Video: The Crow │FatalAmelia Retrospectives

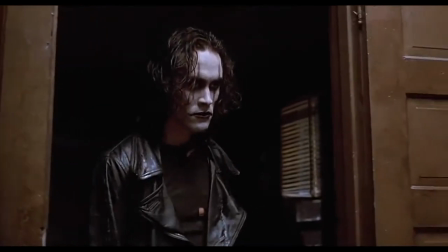1249s daughter is out there on the streets waiting for you.
Despite no official explanation, it's still a high fashion look, and sometimes that's all you need.
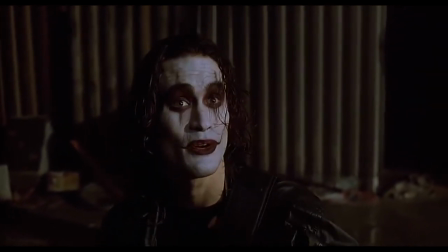1258s
Revenge, but make it fashion.
Like the coat?
The whole movie is dark, grungy, and foreboding.
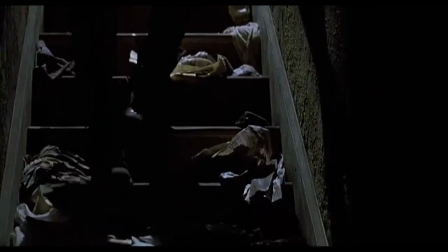1264s
It's very film noir in the official definition of the style, as in, a film marked by a mood of fatalism and menace.
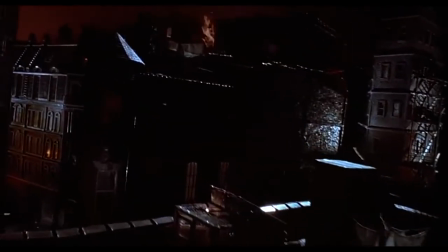1271s
The cinematography accentuates that, with dramatic sweeping over the tops of buildings, which is done with miniature sets and a host of visual tricks.
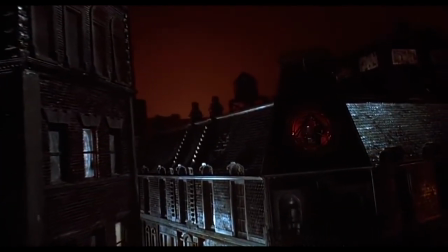1280s
The miniatures were such a good idea, the architectural details can be exaggerated and shot in dynamic ways.
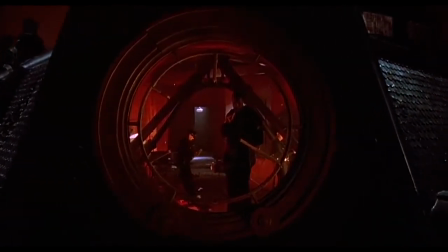1286s
The cinematographer obviously cared and wanted to make something visually striking and memorable.
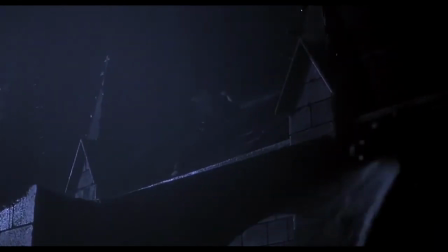1292s
I think it's pretty obvious on Blu-ray that the cityscape as miniatures, which is a shame,
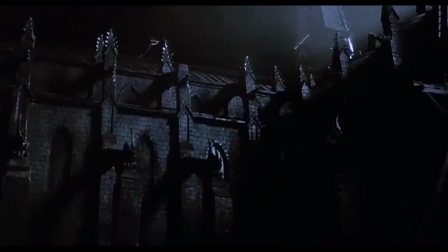1297s
but on a medium that runs darker than Blu-ray, it's still an amazing looking effect. Every little detail adds to Eric's plight.
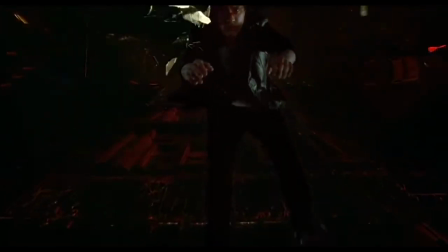1305s
Whenever he relives a memory, it's done in quick, jumpy cuts and it's lit all in red.
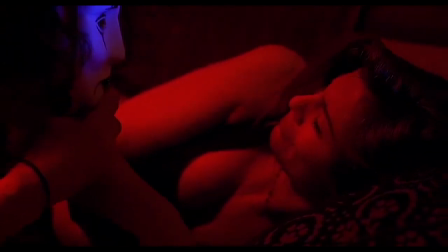1310s
Even when he relives loving memories with Shelly, they're all quick, jumpy and in brutal colours, with shadows sunken deep around the edges.
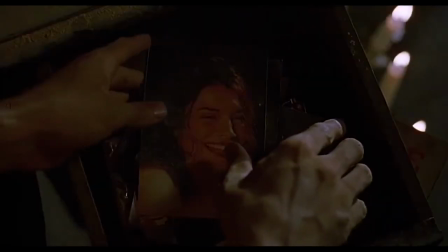1318s
It shows that now all of Eric's memories are painful, that he finds no sanctuary anywhere at any time.
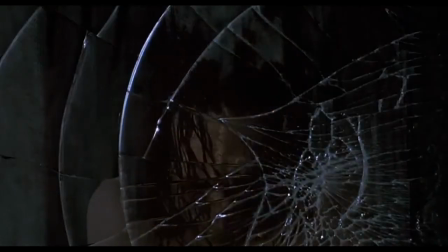1325s
Little details like that can definitely make a movie, and it definitely makes The Crow.
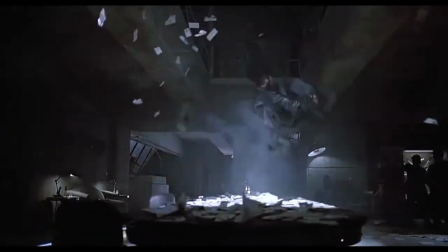1329s
Action scenes come straight from the comic, with all the brutality you would expect in an R-rated feature.
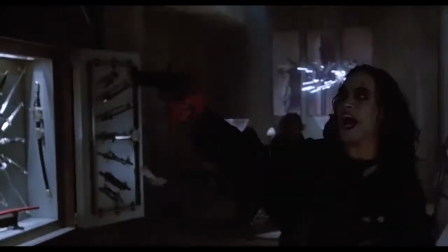1334s
The shootout scene at Top Dollars Club is masterful in its quick cuts done through blinking strobe lights.
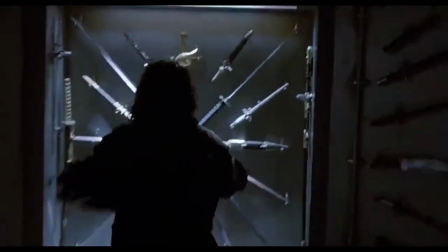1340s
The strobe light effect makes everything seem like panels in a comic,
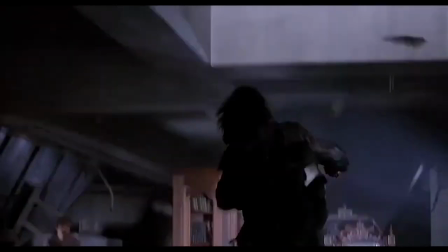1344s
how you have to show us something distinctly important in each panel before moving on to the next one with that second's worth of black in between.
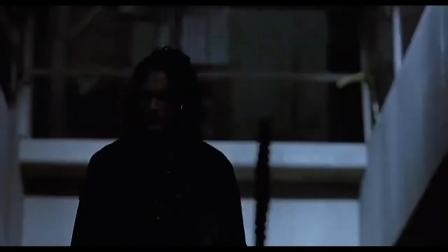1352s
There's also a quality to the character design that's very intentional. Obviously all designs are intentional.
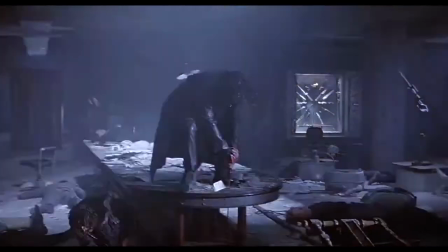1359s
The detailing that goes into costuming is often astounding. But what I'm talking about again relates back to the comic and that type of media.
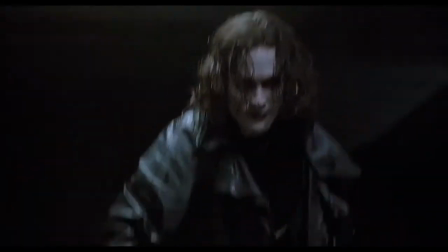1367s
Topdoller's perfectly symmetrical hair or Eric's perfectly applied mask makeup looks like it's not controlled by unpredictability of real life,
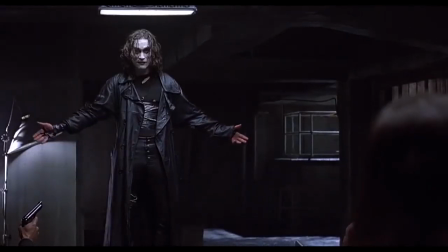1375s
but that it was inked by an artist's pen. It puts you in a different world right away.
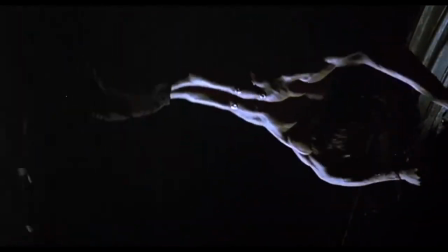1380s
This big round window in the loft is also striking, and the lighting here on the rooftop is gorgeous,
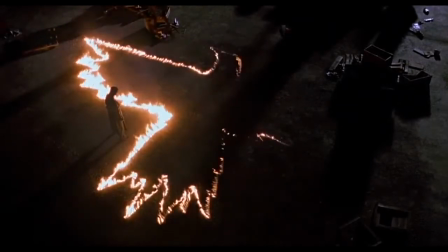1385s
and this overhead shot of the crow's symbol burning elicits an immediate response from me emotionally,
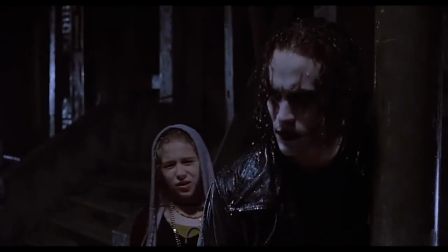1390s
and the constant rain collecting as droplets on everyone's hair, and this pan up past the sign and onto Eric,
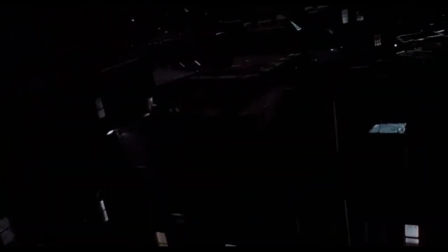1396s
and the top-down shots on the miniatures, and ugh, It's just all so good.
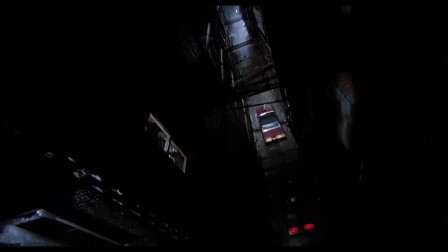1401s
I could point out something I like in literally every frame, but I'll assume you don't have the time for that and tell you something I've always disliked visually about the movie instead.
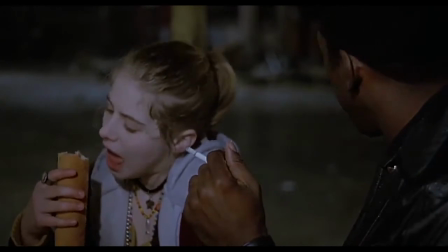1410s
Why are you unable to eat this hot dog, Sarah? I thought you were a genuine hot dogger.
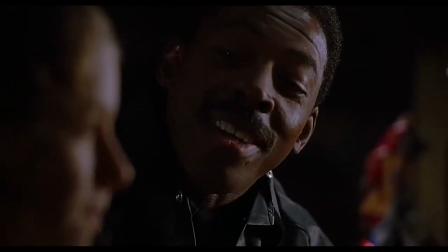1416s See now, Sarah, she's a genuine hot dogger.
Get your head in the game, girl.
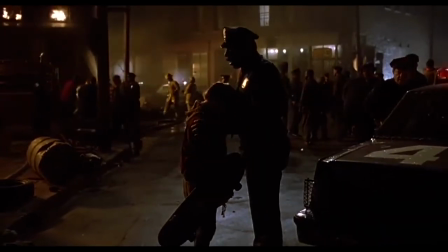1420s
There are also some awkward freeze frames thrown onto the end of a couple of Sarah's scenes, and they definitely have me baffled.
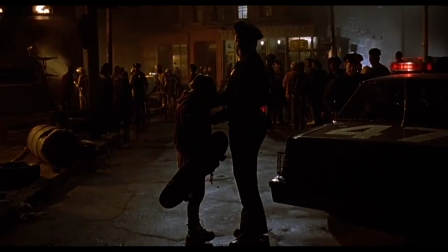1426s
I just don't see the difference between this, and just cutting to the next scene? The one at the beginning is even weirder to me.
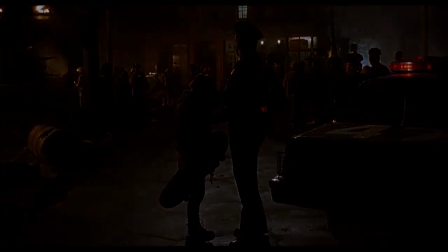1433s
Just fade to black without the freeze frame. You were already fading to black. And then there's the music.
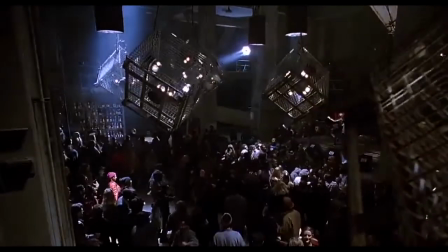1440s
Oh, this music. The soundtrack for The Crow is more or less what has defined my musical taste through the years.
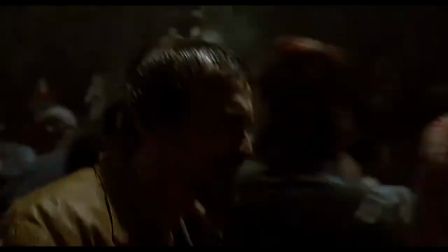1447s
The movie feels like an extended and brutal music video, so of course the musical choices match the brutality with alternative jams with sad lyrics, screeching guitar, and heavy drums.
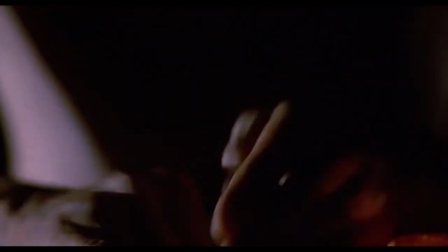1458s
The Cure's Burn plays over the footage where we watch Eric take on the aesthetics so associated with The Crow.
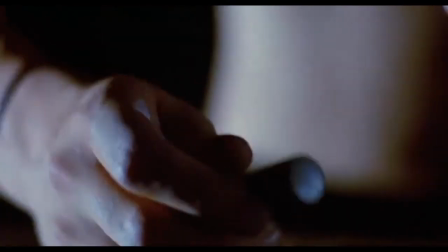1465s
It's iconic, even if Robert Smith has no memory of making the song. That's a true fact.
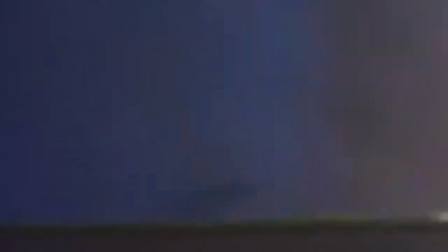1471s
He got a request for it at a live show once, and he asked, is that one of ours?
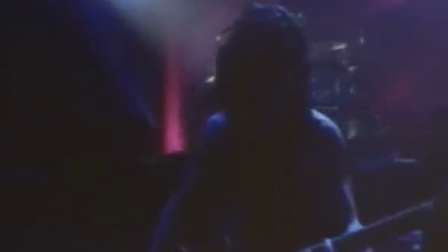1476s
And according to my mother, who made many a pilgrimage to see live Cure shows in the 80s, they never played Love Cats because they couldn't remember the bass line.
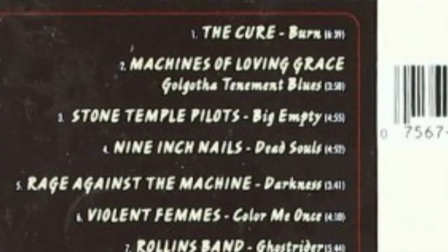1485s
But they recorded Burn, and it's right there at the beginning of the soundtrack album, so we've got it now, and the band's inability to get their shit together is not our problem.